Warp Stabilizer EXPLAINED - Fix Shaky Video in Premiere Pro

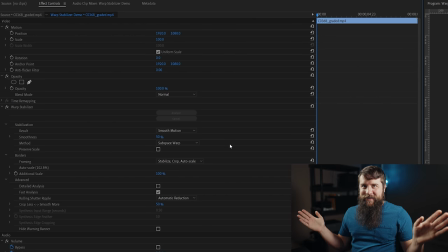You may not think it, and as I said earlier, many filmmakers just leave their smoothness to the default 50% and move on, but please do not do that. Okay, so why is this the most important setting, and why shouldn't you leave it on 50%?
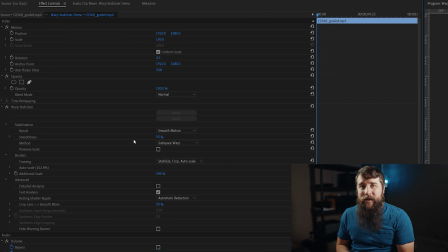Because this smoothness setting is going to make the biggest difference in the quality of the stabilization that you are getting from Warp Stabilizer. If you've ever experienced Warp Stabilizer turning your video clips into jello where it looks super wobbly, this smoothness setting is most likely the reason why.
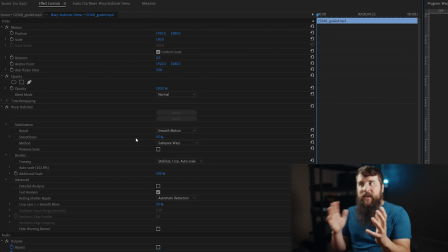If you want your footage to look natural with an organic smoothness that people won't even know that you stabilized, taking the time to dial in this smoothness setting is going to be the most important thing you can do. Got it? I know I'm really excited about smoothness. Here are some simple rules for how I change my smoothness settings.
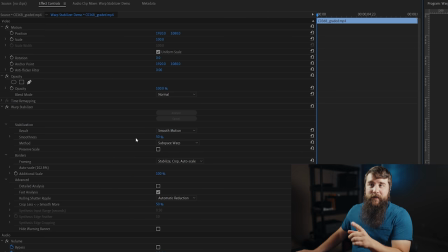First off, 50% is way too high. I think I can count on one hand the amount of times that it actually looked good when stabilizing my footage and didn't introduce any jello. Instead of 50%, the maximum, and I mean the absolute maximum,
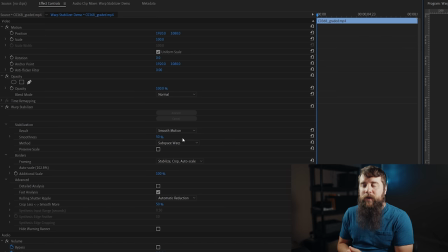that I would ever set my warp stabilizer to is 20%. Dang, Matt, that sounds pretty low. You haven't seen anything yet. Trust me, 20% is plenty.
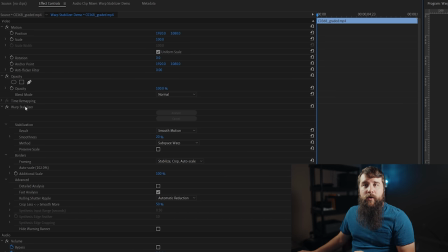Now, if you want to save some time, you can go up here to Warp Stabilizer, right-click on the text here, select Save Preset,
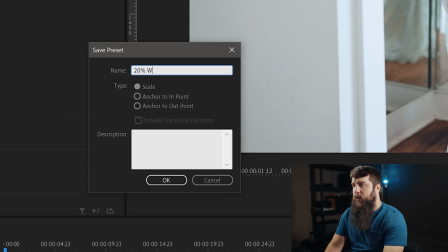and let's name this 20% Warp Stabilizer, who is Matt, and click OK.
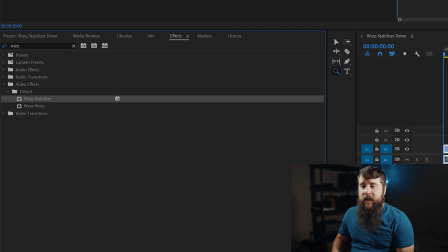Now, if you ever want to access this setting again, you can go down to the Effects panel, hit X here, and click Presets, and there's 20% Warp Stabilizer, who is Matt.
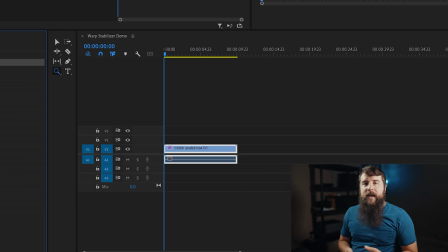Click and drag it over to your clip, and it's applied. Now, 20% is usually where I start.
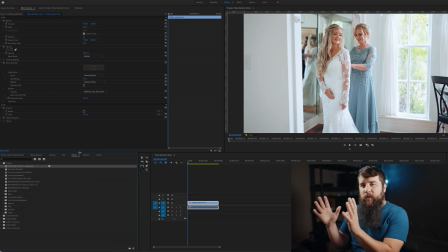If I'm editing a gimbal shot and I want it to have a bit smoother, more organic movement, I find that 20% usually looks great.
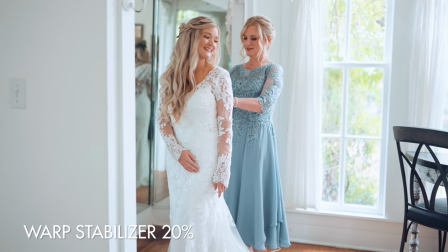In this test shot though, 20% adds a bit of a weird ripple whenever I bring the camera back in the other direction.
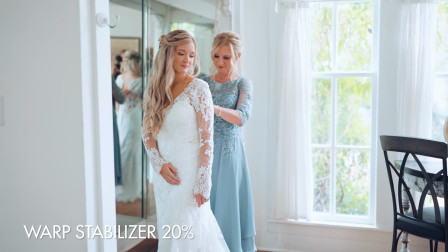You can really notice it in the chair in the bottom right. It kind of stretches and reappears.
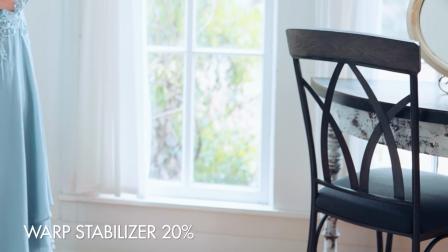Looks a little funky.
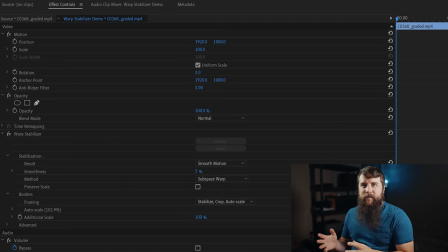So if you watch back your clip at 20% and it looks a bit weird with a bit of jello in spots, it's time to drop the smoothness lower. Now you may be thinking, okay, let's try 15% or 10%.
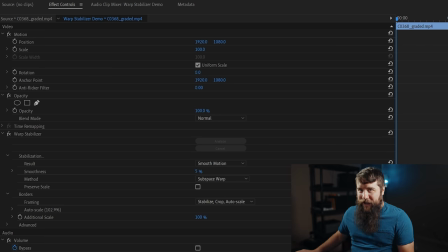No, I usually drop it to 5. I realize that may not sound like much, but trust me, even with that small of an amount of warp stabilizer, it's still doing a lot of work in the background.
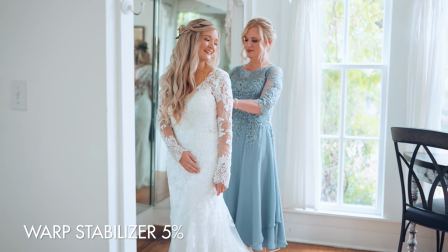Let's play this clip now and see how it looks. The movement feels a lot more organic.
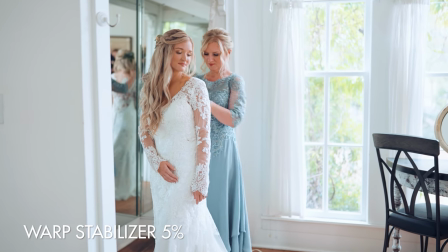There's still a little bit of camera shake, but to me, this feels way more natural.
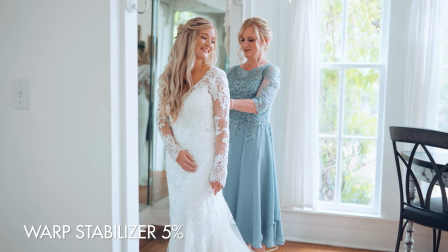Kind of like I had a bigger camera on my shoulder rather than just a small mirrorless camera that I was filming with.
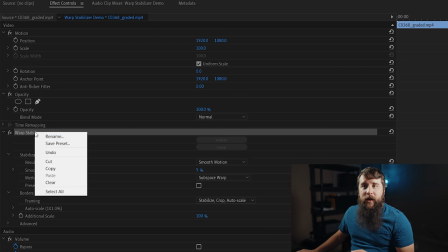Let's go up to the warp stabilizer effect, right-click on warp stabilizer, select save preset,
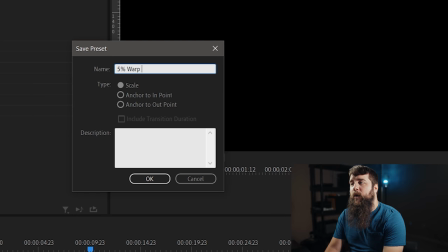and we will do 5% warp stabilizer dash who is Matt.
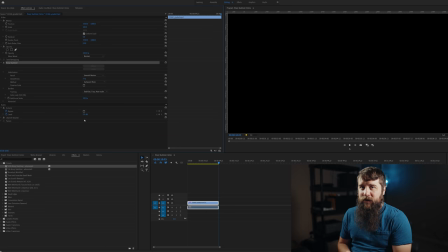Press OK. You can access that easily in the preset menu as well. But all that said, what if your footage still looks weird?
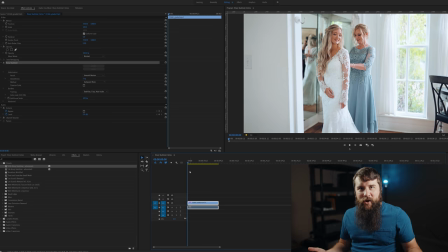What if you still have some jello, or maybe it just doesn't feel natural?
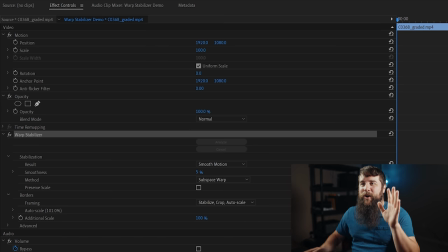Time to drop the smoothness again. And we're gonna go all the way down to 1%. Really, Matt? 1%? Let me surprise you even more. The most common amount that I apply warp stabilizer smoothness to my clips is 1%. You may not be aware, but if you've watched any of my wedding films,
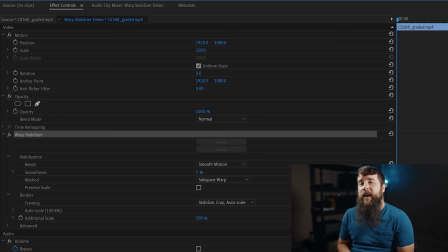a significant portion of the clips have warp stabilizer applied at 1% because it makes a subtle difference. When in doubt, 1% warp stabilizer can help make your shots look really good.
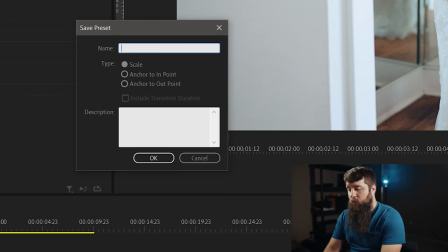Let's go up here to warp stabilizer again, right click, save preset, 1% warp stabilizer, who is Matt, and click OK.
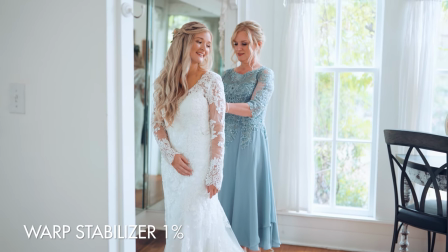Let's play this clip back at 1%. See how it still has that weighty camera movement, but it feels organic?